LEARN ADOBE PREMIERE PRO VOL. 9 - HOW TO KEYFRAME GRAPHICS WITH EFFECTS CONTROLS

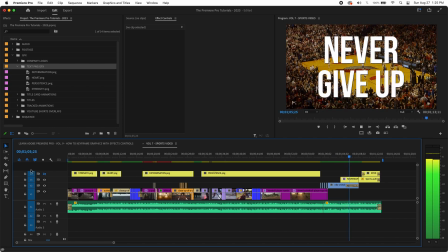(2:03)
This last graphic is from a previous episode where we showed how to create this in the screen here.
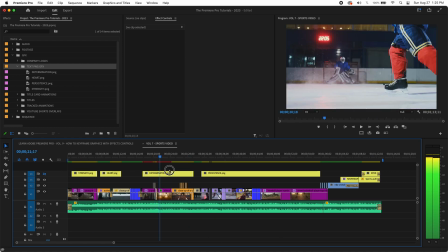(2:11)
Okay, so throughout the video, it's just missing a little bit of graphic support, just that last bit to get it there.
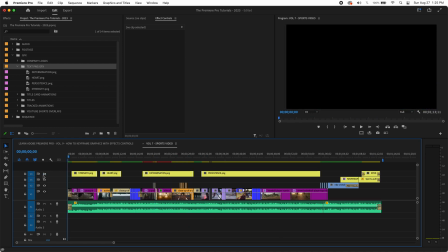(2:17)
So we've placed these graphics here in the timeline.
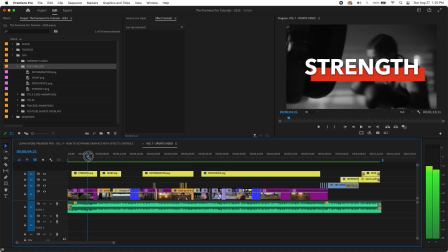(2:19)
So you see, we just have some clean words here with a little bit of a background, and you can already see it just kind of makes everything pop a little bit more.
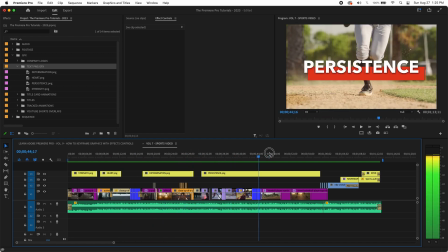(2:29)
So these are the graphics that we have to deal with here. And what this does is it just really helps to frame the story, because we're basically telling a story here,
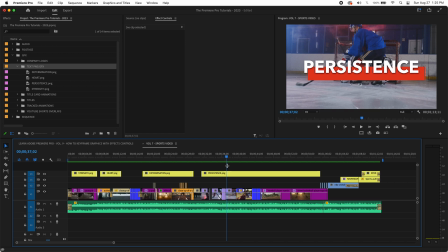(2:37)
a visual story, but then these will be something that you would call text callouts, where they kind of frame that story in themes. So really what we're saying here is, as an athlete, if you don't give up, if you're persistent, if you're determined, you'll get there.
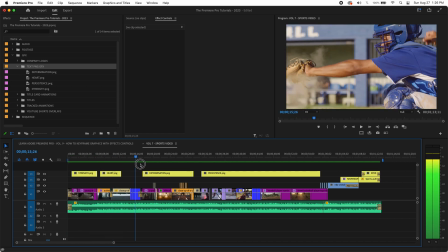(2:50)
We're showing people training kind of in darker areas, more alone. And then as you go, it gets a little brighter, right?
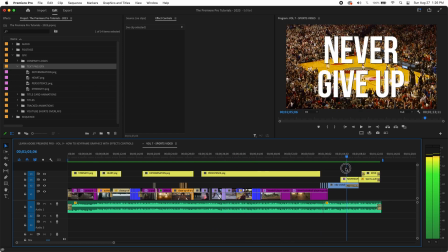(2:56)
A little more exciting. And then finally, here we are at an NBA game. So that's what we're saying. We're saying that's the journey.
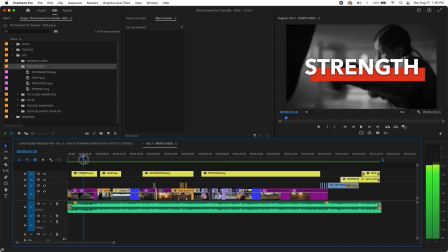(3:02)
We're telling the story that if you have strength, heart,
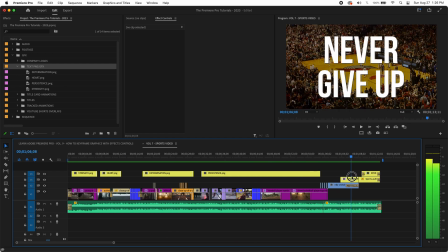(3:05)
determination, persistence, and you never give up, that's how you get to the big show.
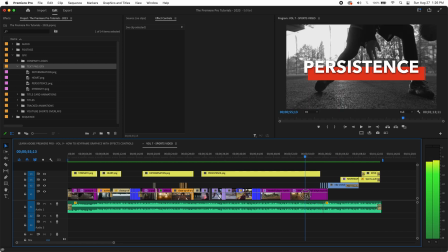(3:11)
And again, that's what editing is. It's storytelling.
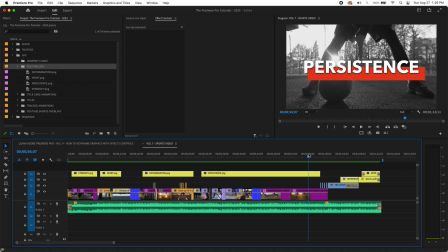(3:14)
So the better story you can tell, the more compelling your video is going to be, and the more your clients are going to like what you do and want to use you more.
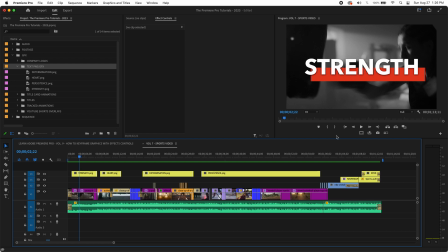(3:21)
So obviously this is covering a lot of the screen. And before we start with any graphics, you always want to turn on your graphics safe margins so you can really see that you're in your safe areas. If you don't have that, you can hit the plus over here. You can drag that down and you'll have it.
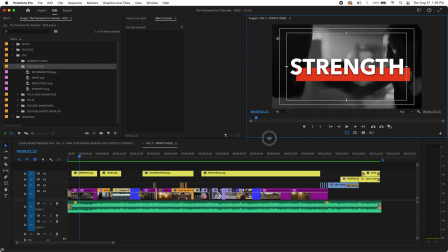(3:36)
So we probably want to make this part a little bigger because we're really focusing on graphics, because our edit's done, so we don't need to worry about that.
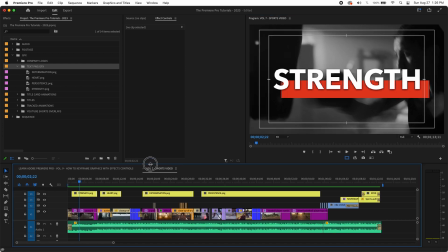(3:43)
So as long as I can see these here, that's really what's important. So we'll kind of shrink that down and we're going to really focus on the video part of this. So the first thing we want to do is size this and frame this to match this shot.
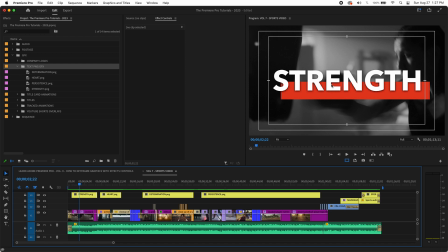(3:57)
Right now it's covering her face. Stylistically, you could do that, but we probably don't want to. We want to do what we call the lower third here, which is this bottom inside line. That's our graphic lower third safe line. So the way we can do this is getting into the keyframing.
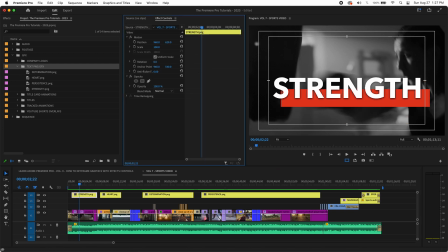(4:11)
So we want to select that. We have our effects controls, and now we can move this around, up and down, left to right. It's going to undo to recenter it. What I'd like to do is bring this to the lower third position.
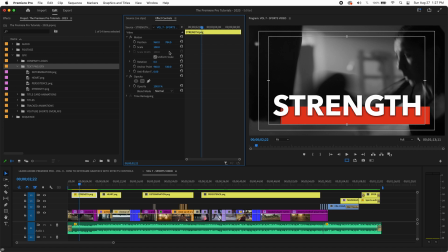(4:25)
But I'd also like to make this a little smaller because it's still overwhelming the shot a little bit. So let's try, we can just hit the slider or you can punch in the number. Let's try 75%.
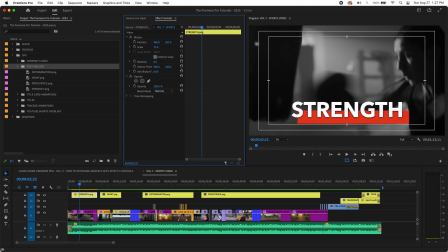(4:37)
Okay, it's not bad. And lower third. And then maybe we want it to be one side or the other. Or maybe we want to animate it to go to one side or the other. So here's how we can do that. So this is our starting position.
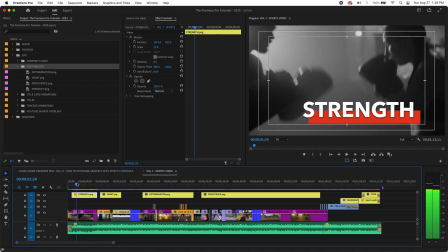(4:52)
And if you remember from previous videos, always put the playhead where you want to start this move, because that's where it's going to record it.
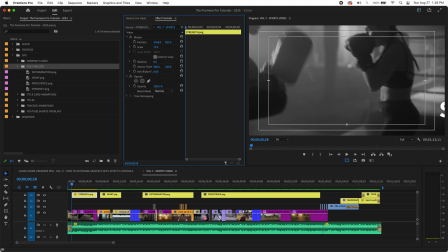(4:58)
So why don't we just do this? Why don't we have it fly in and then it's going to kind of slowly float across the screen. So I'll show you how we'll do that. So if our first position is off because it's flying in, you're going to move it all the way to be off the screen.
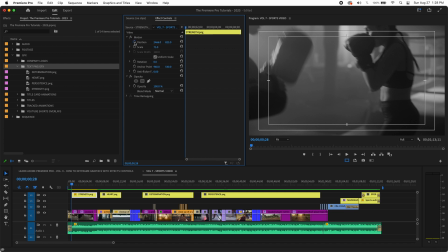(5:14)
And what you're really doing is just recording this position. So you hit position. And now it's going to know that's where you want to start it. And then we want to go frame by frame, because for this to fly on quickly, this is not even going to be a second. So let's try about 10 frames.
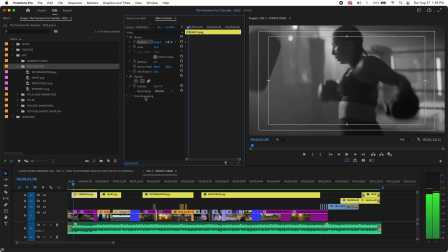(5:27)
So we'll count 1, 2, 3, 4, 5, 6, 7, 8, 9, 10. And you can basically use the arrow keys to move this. And then we're going to move it to where we'd like it to land for the first position.
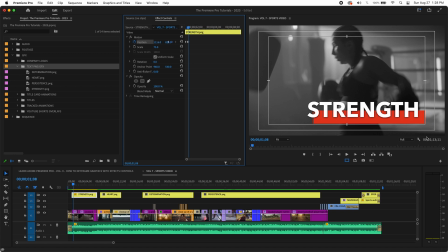(5:41)
That'll be right about there, because that's within our graphics safe on the right. And it automatically creates a keyframe. Now, here's what we have to do. We have to determine, okay, how's it going to end up over here? Well, if we want it to be by the end of the shot,
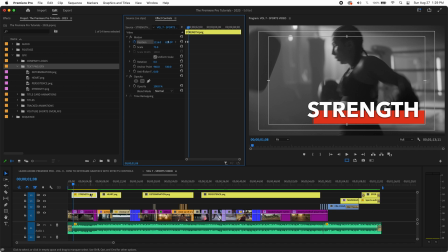(6:00)
the end of where this graphic goes to, we want to hit the down arrow key once we're inside of the timeline.
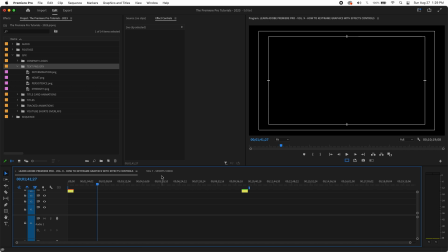(6:08)
And we actually hit the wrong timeline there. That's fine.